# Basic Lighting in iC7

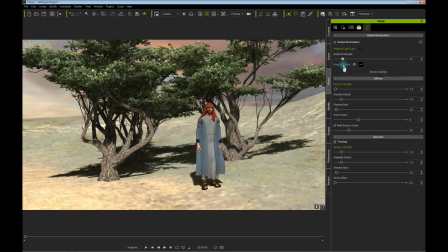8:22 And now you can see it. But once again, I just think it flattens things out. It just all depends on the look you're after, how much ambient you want.
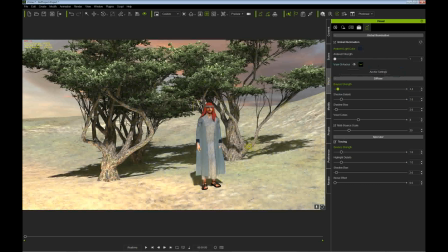8:30 But I typically don't like a lot of ambience. The bouncing off of the landscape and the trees, this is controlled here.
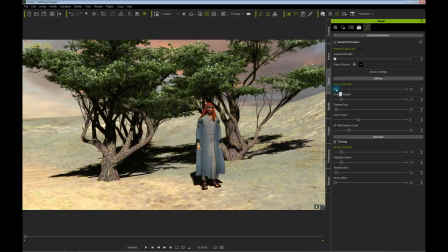8:37 And once again, I would be very subtle with that. Shadow details, how much you want to see in the shadow. You should be able to see a little bit popping in there, a little more detail in the shadow. You know, it all depends. Once again, just play with these. And see what they do.
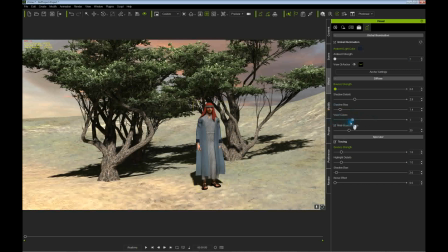8:54 I can't really tell you. There are other tutorials that will give you a lot more detailed information. Multi-bounce and all that. Multiple objects bouncing off things. Tracing for highlights. Once again, just be very sparingly with this. Play with it till you get a look that you kind of like. And go with it for the scene.
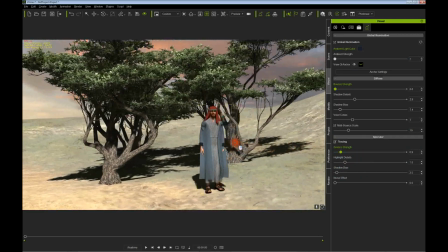9:14 But we're getting pretty close there. To I think a decent look.
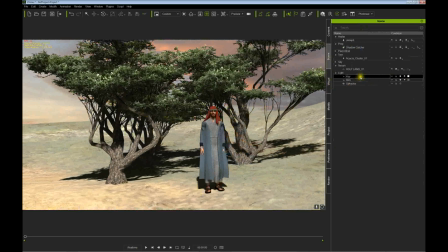9:21 Now let's go back to our key light and to our modification of our key light. And once again, you notice that we adjusted it to 1.3, which is great. Here we go, the darkness of our shadows. Once again, I like, you know, on a sunny day, you're going to have deep shadows. And once again, that can be adjusted there.
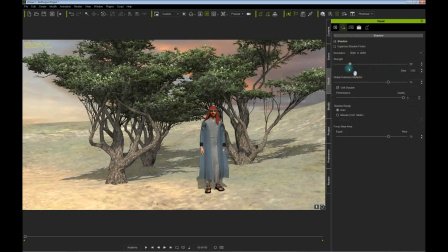9:40 You can also work with your shadows here in the visual tab under shadows. And I usually like to crank this up as high as I can to get more accurate shadows. So the shadows are lining up and looking sharp in the details.
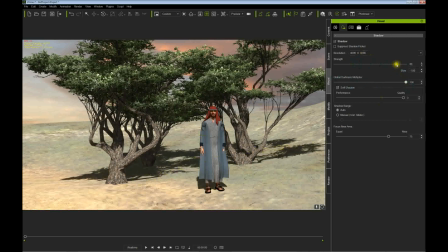9:58 And once again, just play with this to get a look you like. Soft shadows are fine, once again, depending on your video card. So make your adjustments there, but give yourself a gun. I would certainly adjust, hit suppress shadow flicker.
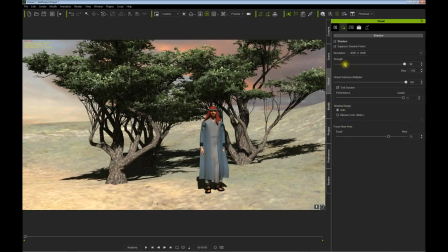10:15 You'll probably see that when you render your scene. So let's click that on for now. Here is a bias adjustment, which can help your shadows line up. Sometimes if this is not correct, you could, the shadows will do squirrely things. So,
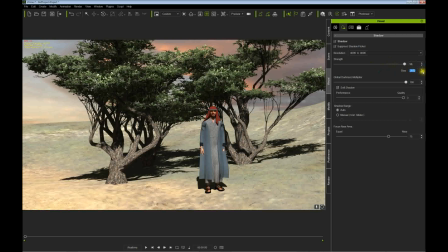10:37 you just want to make sure. I usually try to get it as close to zero as possible.
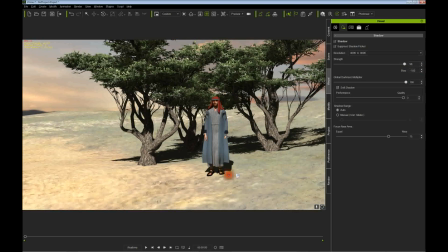10:43 It'll just make sure that the shadows line up with your prop or avatar.
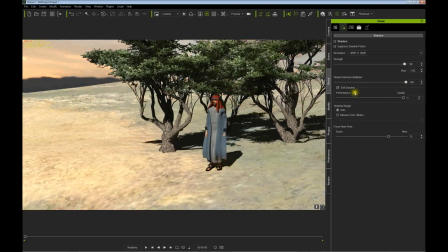10:48 And that's typically where you adjust. If the shadows offset in some respect, then play with the bias, and that should bring it back into alignment with your character.
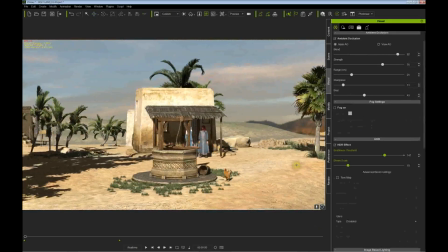10:59 Okay, here's another quick scene I whipped up. Get an idea. Same kind of lighting situation went on here.
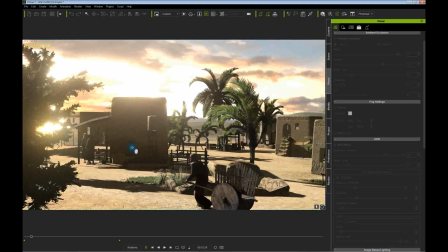11:08 Let's see here. I'm going to bring this around. Notice the sky is, we've got a little bit of a glow there going on.
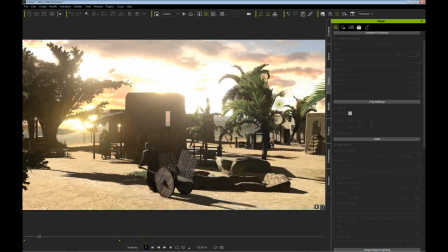11:16 That is controlled over here. Once again, in the visual tab, and ambient occlusion adds a little darkness into the shadows. And once again, you got to play with this to get what you like if you want to use that.
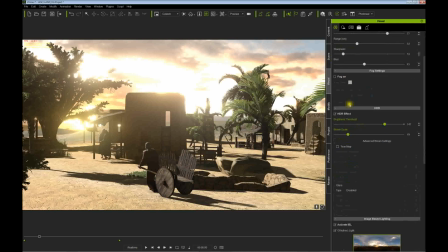11:33 Just adds a little more realism to it. Might want to put a little bit of a slight fog, and you can color that fog. Puts a little haze in the background. Once again, very realistic to have a haze in the distance, so you might want to play with these numbers and have a little fog back there.
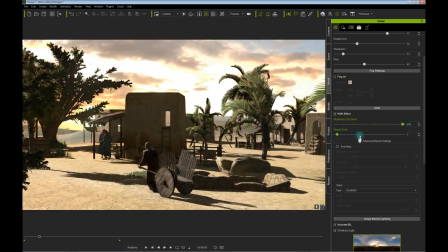11:50 This controls that blooming effect and causing the sky to have a glow to it.
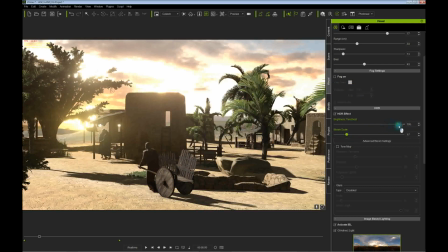11:57 And once again, use it very sparingly
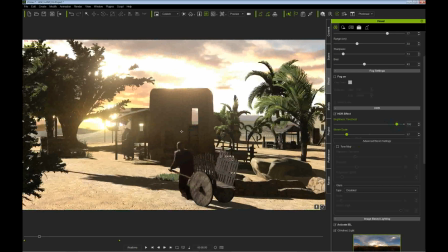12:01 in the scene, but you can create a real, a rather realistic look to your scene,
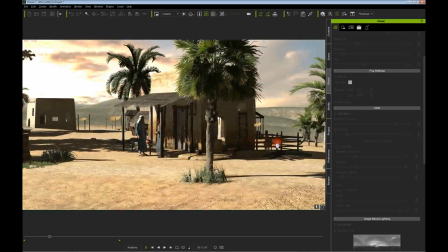12:09 like so. And it all depends on which way the camera is facing as to how it's going to look.
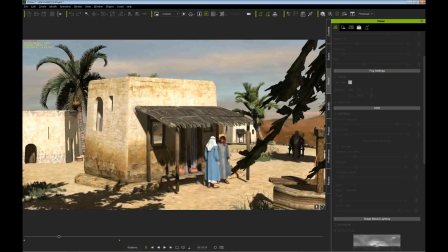12:17 So we'll do the tree here.
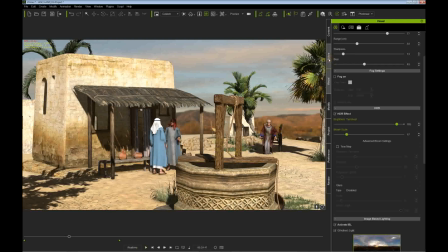12:22 And once again, let's break it down and take a look at the scene. We've got our light here.